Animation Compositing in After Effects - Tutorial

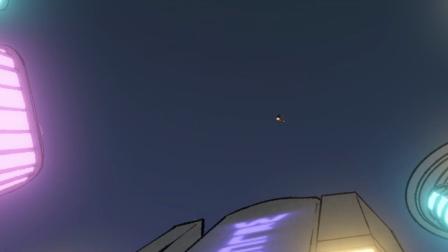(0:00)
In this tutorial, we're taking a look at how to make this character falling animation feel faster and more dynamic through compositing in After Effects.
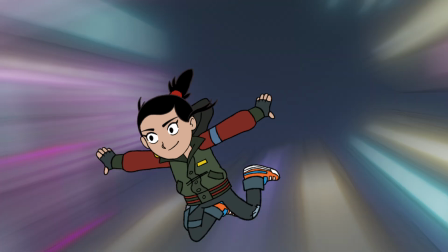(0:06)
We'll be adding some motion blur, create some action lines. I'll show you how to integrate your character into the scene with some lighting techniques, and then we'll finish it all off with some cinematic polish.
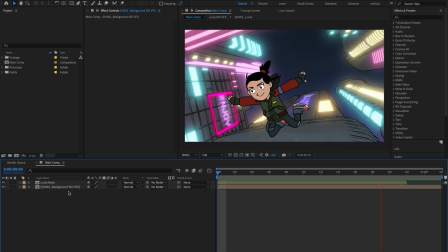(0:17)
Alright, let's take a look at our animation. We can tell our character is falling, but right now she feels a little floaty and slow. Let's boost that sense of speed. Head over to your effects and presets and type in CC Radial Blur.
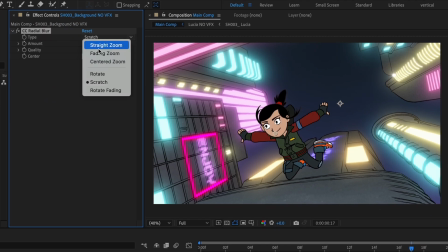(0:31)
Make sure the type is set to fading zoom and crank the amount up to around 250.
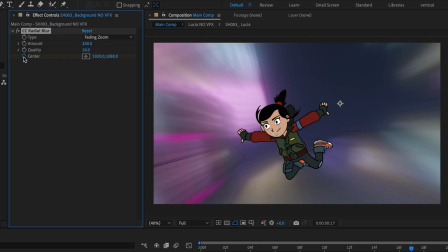(0:35)
Now we're going to lose a little bit of detail, but that's okay. Next, reposition the center point of your blur so it lines up with our direction of action.
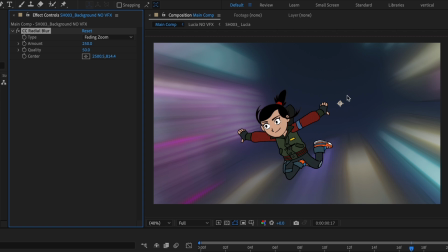(0:44)
Since our buildings are zooming away and to the right, we want the blur to match that direction.
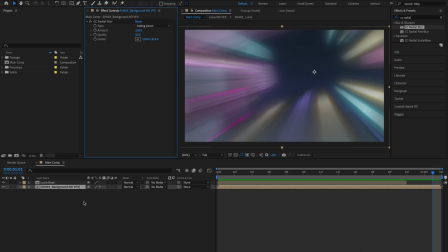(0:50)
Now we're going to create some action lines. This is something used in animation all the time to convey speed.
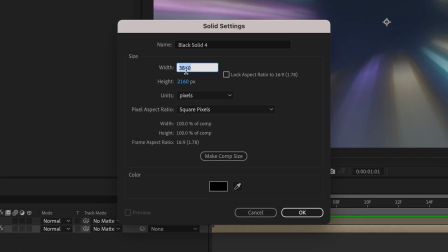(0:56)
First, let's start by making a new solid. We want the width to be 2000 and the height should be double, so we're going to make that 4000.
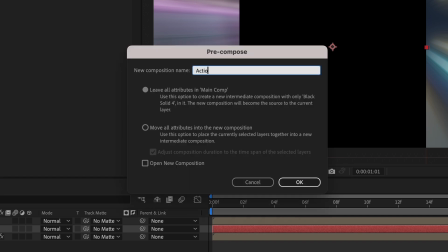(1:05)
Then we'll pre-comp that, name it Action Lines, and jump into that comp by double-clicking.
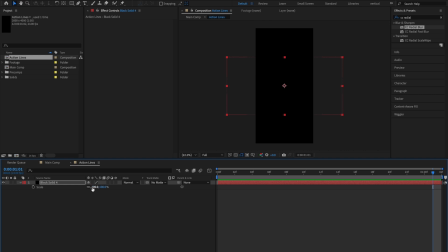(1:12)
Rotate the solid 90 degrees and scale it way up about 400%. Now we're going to add a fractal noise to this layer.
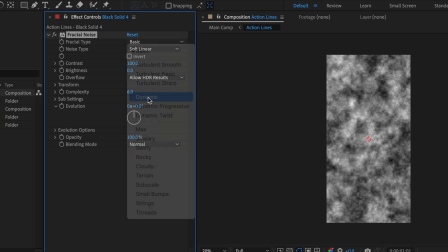(1:24)
Set the fractal type to dynamic, boost the contrast to 500,
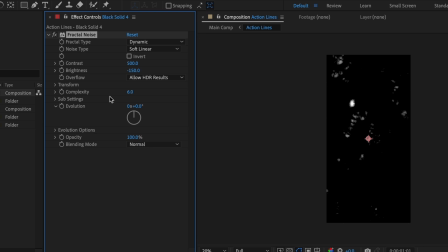(1:33)
drop the brightness to -150, then toggle down the transform settings. Uncheck uniform scaling. We want to set the scale width to 2000 and set the scale height to 10. This will give us the streaky lines that we're looking for. To animate these lines, we're going to adjust the offset turbulence.
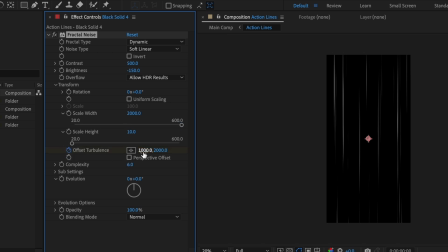(1:52)
At the start of the shot, set a keyframe. We see that the X value is 1000, then jump to the end of the shot.
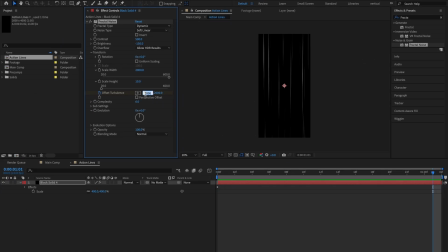(1:58)
We want to drop that down to -4000. Now that we've got those lines flying upward, we want to create a bit of a fall off so it looks like our lines fade out as they get further away from the action. For this, double-click the rectangle mask tool on your solid.
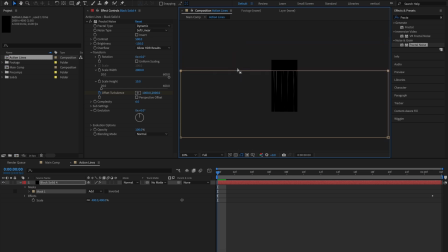(2:14)
Bring the top edge of the mask down to about a quarter of the comp and feather it like crazy, and say 500. Finally, add a white solid, same size as the comp. For this layer, we're going to set the track matte to our fractal comp and make sure that the Luma matte toggle is checked.
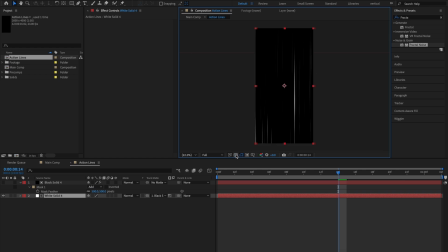(2:38)
This gives us a clean alpha to drop into the main comp. Let's hop back and solo the action lines.
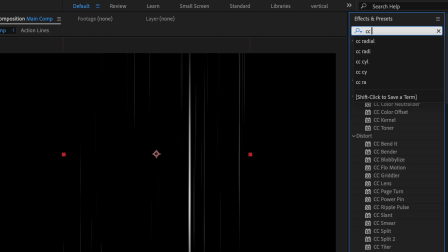(2:45)
Add a CC cylinder effect and set the rotation X to -90.
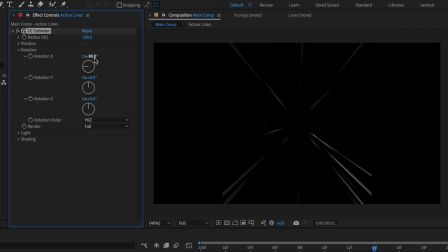(2:52)
When we play this back, you can see we have a nice tunnel animation, but we have to get that center area to match up with our line of action.
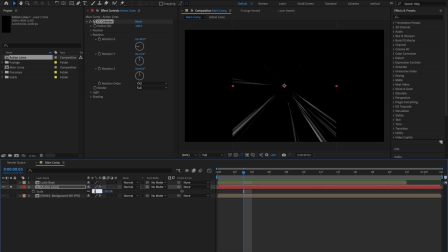(3:00)
So let's scale this layer up to 300% and drop the cylinder radius to 50.
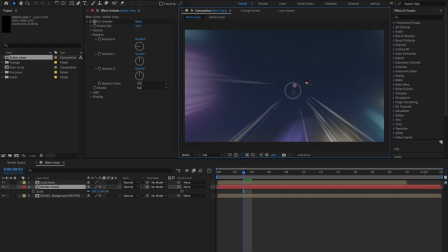(3:08)
Line up the center point of this layer to match our character's origin.
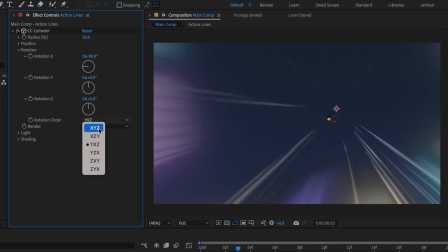(3:12)
Change the rotation order to be X, Y, Z, and adjust the Y direction a few degrees to match the path our character is falling.
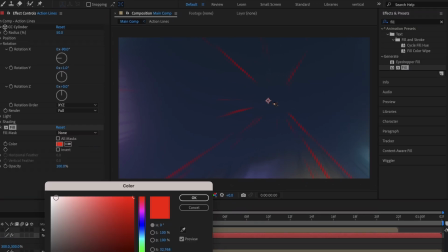(3:22)
To finish this up, drop a fill effect, set it to white, and reduce the layer opacity to around 50%.
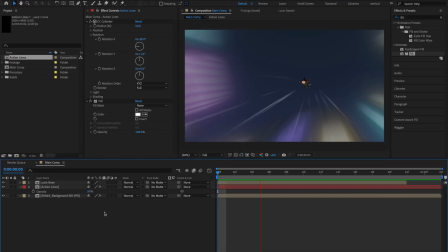(3:32)
Now it looks like she's falling pretty fast. While we're here, let's add some camera shake to sell the impact as she passes the camera.
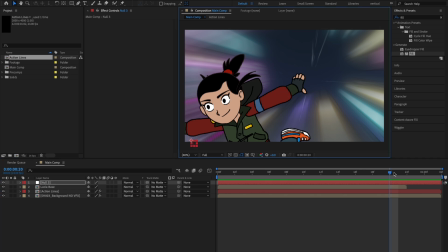(3:40)
Create a null object and place it near the corner where she exits the frame. We're going to name it Camera Shake. We're going to parent the rest of our layers to that null. Now we're going to animate the null position along the y-axis every 2 frames.
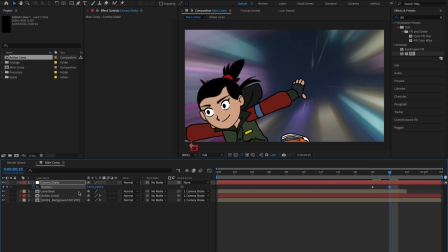(3:57)
Set the first keyframe, then shift over 2 frames. Drop it down a few clicks, and shift over 2 more frames, then up past the original position.
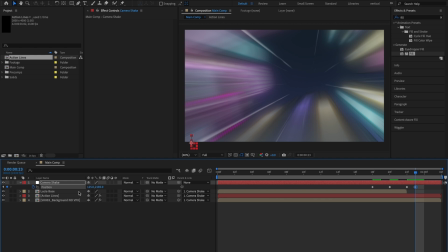(4:05)
Shift over and drop it down again. Don't forget to space out your keyframes.
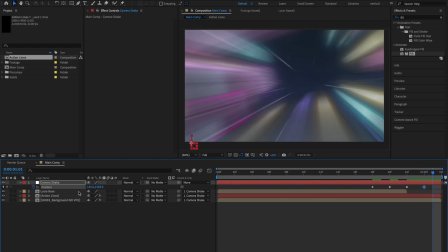(4:10)
Shift over again, and up. Take the last keyframe and slide it to the end. Now we can select all the keyframes and set them to easy ease.
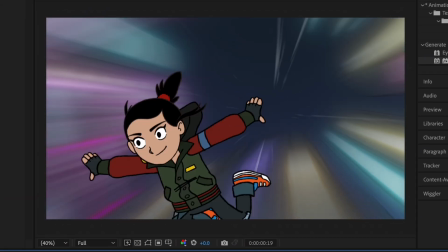(4:22)
It's a small detail, but it really makes it feel like the camera is reacting to our character.
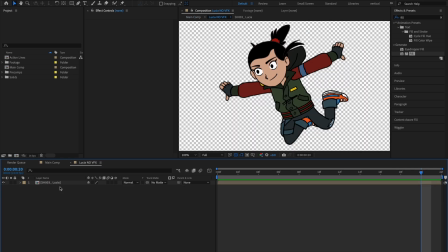(4:28)
Now let's integrate our character into the scene a little more naturally. We're going to open our character comp and rename the animation layer Base.
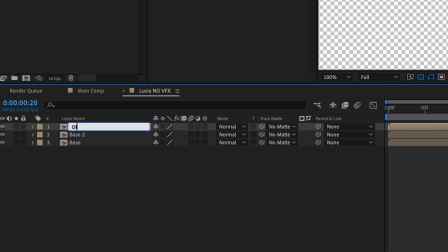(4:37)
We're going to duplicate this twice. We're going to name this one Offset, and we're going to name this one Shadow.
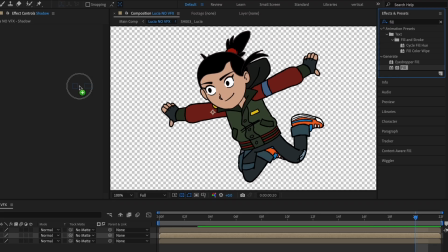(4:46)
For our shadow layer, we're going to take a fill effect and set the color to a deep blue.
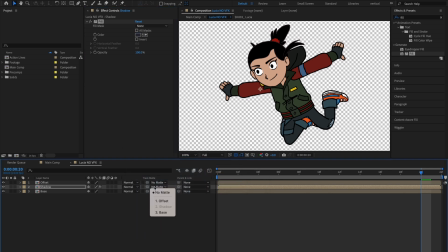(4:53)
Next, set the track matte to be the offset layer, then invert it. Adjust the offset layer slightly down and to the left, revealing the shadow layer. We want it to look like the city lights are illuminating her from the bottom left, so a shadow layer would be on her top right.
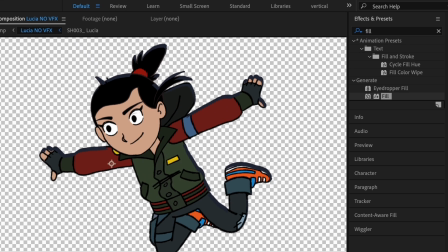(5:12)
Head to the effects and presets and type in Fast Box Blur.
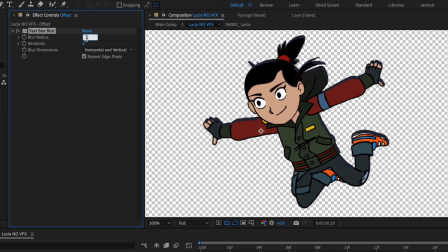(5:17)
Drop that on the offset layer, then set it to around 15, just to soften the shadow edge a bit.
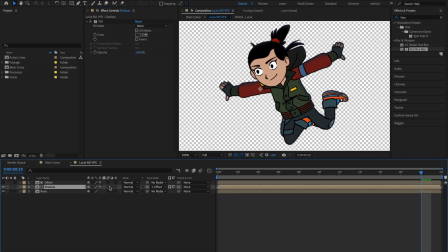(5:22)
Now we're going to set the shadow layer blend mode to multiply.
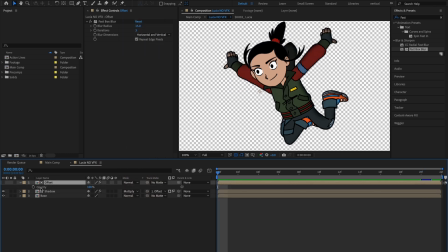(5:28)
Now let's take this a little bit further. Select the offset layer. At the start, add a keyframe and set it to around 30%.
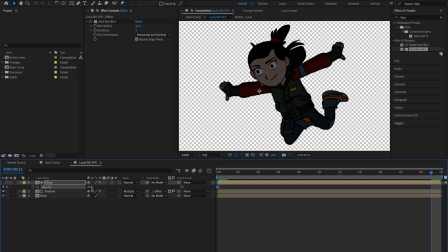(5:39)
Then jump to the end and set another keyframe at 100%.
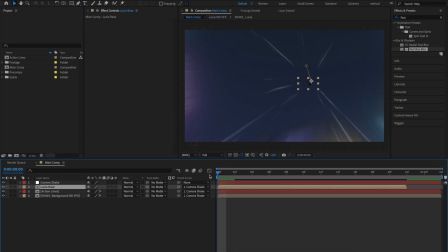(5:44)
If we hop back in the main comp, we can see this gives the illusion that she starts off in shadow and is being lit as she gets closer to the lights from the city. One more thing we can do is add a directional blur on our character as she exits frame.
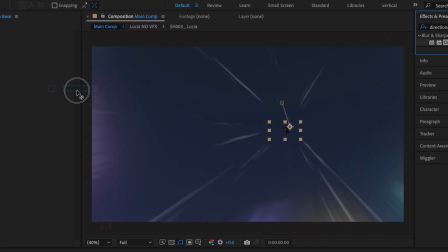(5:56)
Go to your effects and presets, grab the directional blur, drop that on our character, and go to the last frame as she exits.
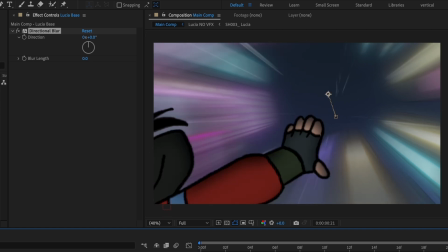(6:05)
We're going to set the blur to about 20,
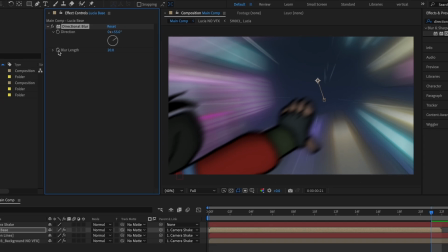(6:11)
and we want to adjust the direction to match our line of action. Add a keyframe there and go back a few frames and set another keyframe to 0.
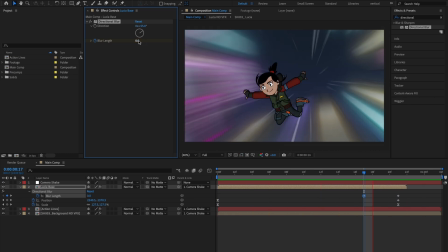(6:19)
Now it looks like she's picking up speed as she passes the camera.
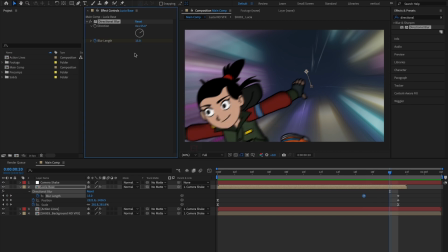(6:24)
Time to finish up by adding some color adjustments in film grain to get a more cinematic look.
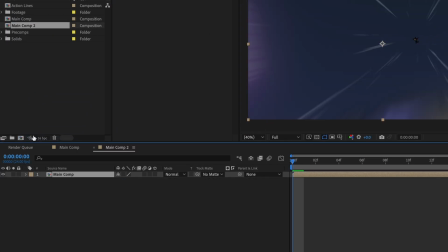(6:29)
We're going to take our main comp and drag it here to create a new comp. We'll call this render comp.
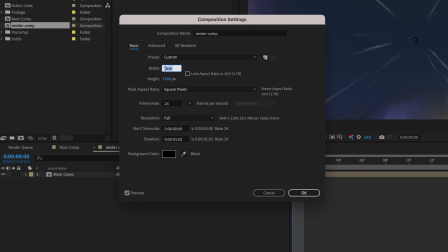(6:34)
Set the width and height to 1920 by 1080. This is just easier to manage for final export.
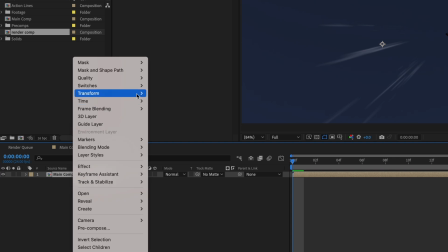(6:41)
Then right click on our comp layer, go up to transform and select fit to comp width.
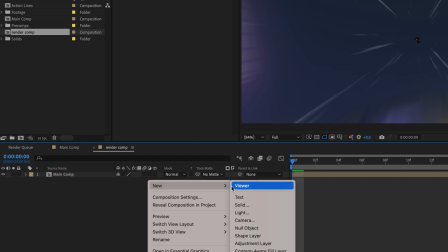(6:48)
Next, we're going to add a few adjustment layers.
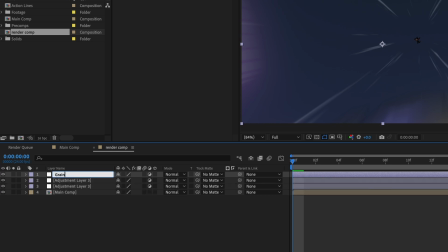(6:55)
We'll call the first one grain, then vignette, and the last one color correction.
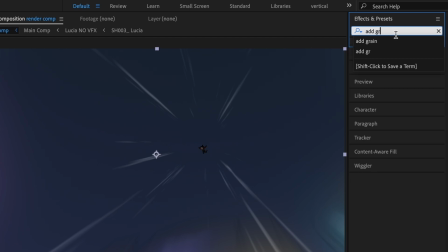(7:07)
For the grain layer, go to the effects and presets and type in add grain. We want to set the view to final output.
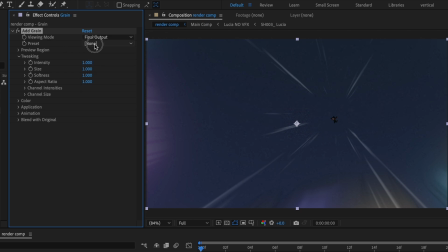(7:15)
Then we're going to use one of the presets to keep it easy. Select Kodak SFX 200T.
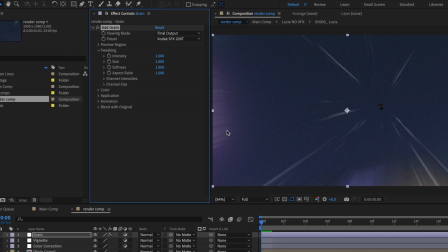(7:20)
This gives us a nice analog look. Select the vignette layer, then go to your ellipse tool.
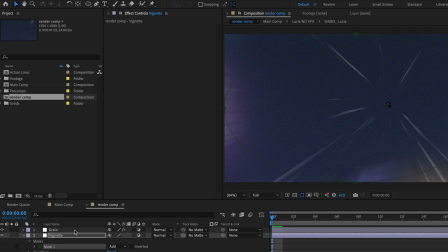(7:27)
Double-click that, and you'll get a nice oval around the whole layer. Head to your effects and presets and select a level effect.
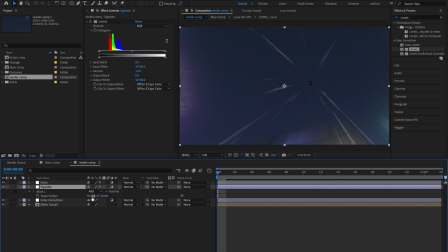(7:37)
For our mask, we want to set it to invert and feather it to about 250. We want to crank the black input here. This is looking pretty good, a value close to 4,000. Let's toggle the layer on and off to see the difference.
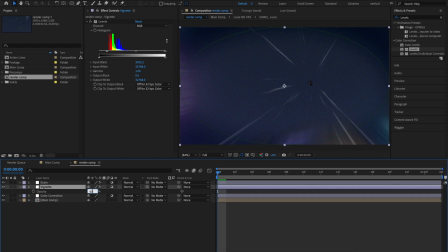(7:54)
I think if we drop the layer opacity around 65, that would give us a nice subtle vignette, as if we're using a real camera.
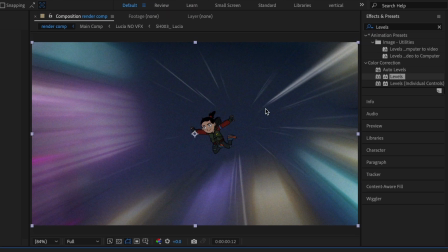(8:03)
Next, select the color correction layer. We want to add Lumetri color.
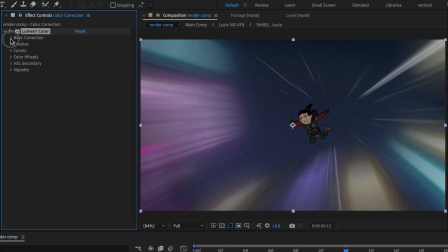(8:10)
We'll just play around here a bit. Again, this is very subjective, but we're going for a sci-fi look, so we want to cool things down a bit. Let's set the temperature to around -25.